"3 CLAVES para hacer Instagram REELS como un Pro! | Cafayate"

En una de mis últimas historias la estuve probando con varias historias y la verdad que gustó mucho así que si quieren probar les dejo el link en la descripción de Apple Store si quieren probarlo y van jugando ahí con los filtros. La clave número 3 es utilizar las opciones que vienen en la aplicación en Instagram y por qué es esto? Porque es considerado mucho más orgánico, por ejemplo las letras de Instagram,
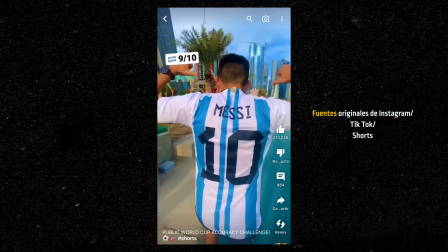[8:21]
en vez de utilizar el editor para poner las letras que queremos agregar o subtítulos lo vamos a hacer directamente desde la aplicación para que quede más orgánico visualmente.
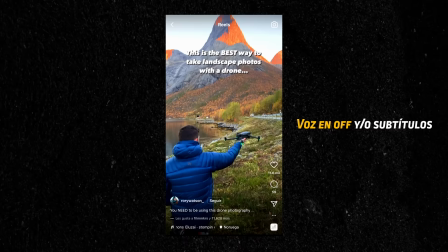[8:29]
Así también agregar voz en off o subtítulos cada vez que estamos dando algo educativo, por ejemplo, para hacerlo más claro posible y poder así capturar la atención del espectador.
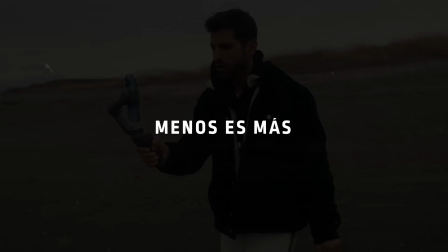[8:39]
Algunas cositas en considerar, por ejemplo, es que menos es más. A veces los videos con menos duración hacen que la gente vuelva a ver el contenido haciendo más visitas y más reproducciones y querer ver una vez y otra vez lo que sucedió. Lo mismo pasa en paisaje también, que duran tomas de drone 6 segundos, 5 segundos. y la verdad es que funciona perfecto, como por ejemplo el que hice yo del Perito Moreno, que funcionó bastante bien. Lo otro es que sean fáciles de entender, realmente la gente no está apretando tanta atención cuando está en Instagram y va pasando, pasando, por lo que el mensaje tiene que llegar rápidamente y que se entienda completamente, por eso puede ser los subtítulos, hacerlo lo más explícito posible. Y no te preocupes si no tiene éxito en el instante, a veces el algoritmo tarda dos o tres días, por ejemplo el de Noruega tardó como tres días en mostrarlo a más gente, Así que no te preocupes por eso, directamente subí lo que te gusta y disfrutalo, básicamente. Así que bueno, acá con mi mamá, muchísimas gracias a Visit Cafayate por organizarnos este viaje increíble, que la pasamos alucinante, tiene que conocer esta región de acá de Salta, que nos dejó sin palabras.
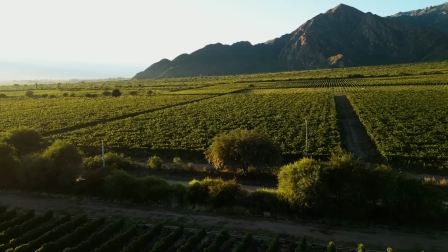[9:39]
Me encantó, hay que venir a conocer los viñedos, están muy muy buenos. La naturaleza, el paisaje, la compañía y la gente.
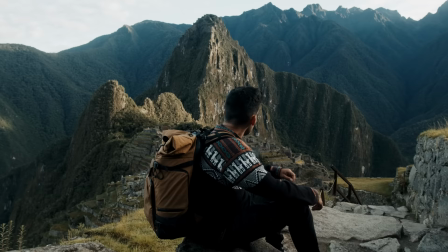[9:50]
Gracias por todo. Y por último quería agradecerles a ustedes por estar ahí siempre apoyando y ser parte de esta comunidad.
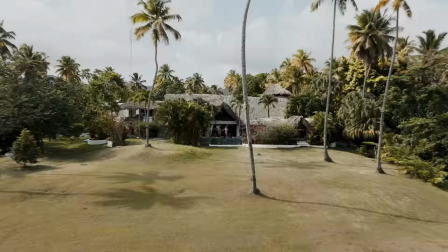[9:57]
Les deseo un feliz comienzo de año y nos vemos como siempre en el próximo video.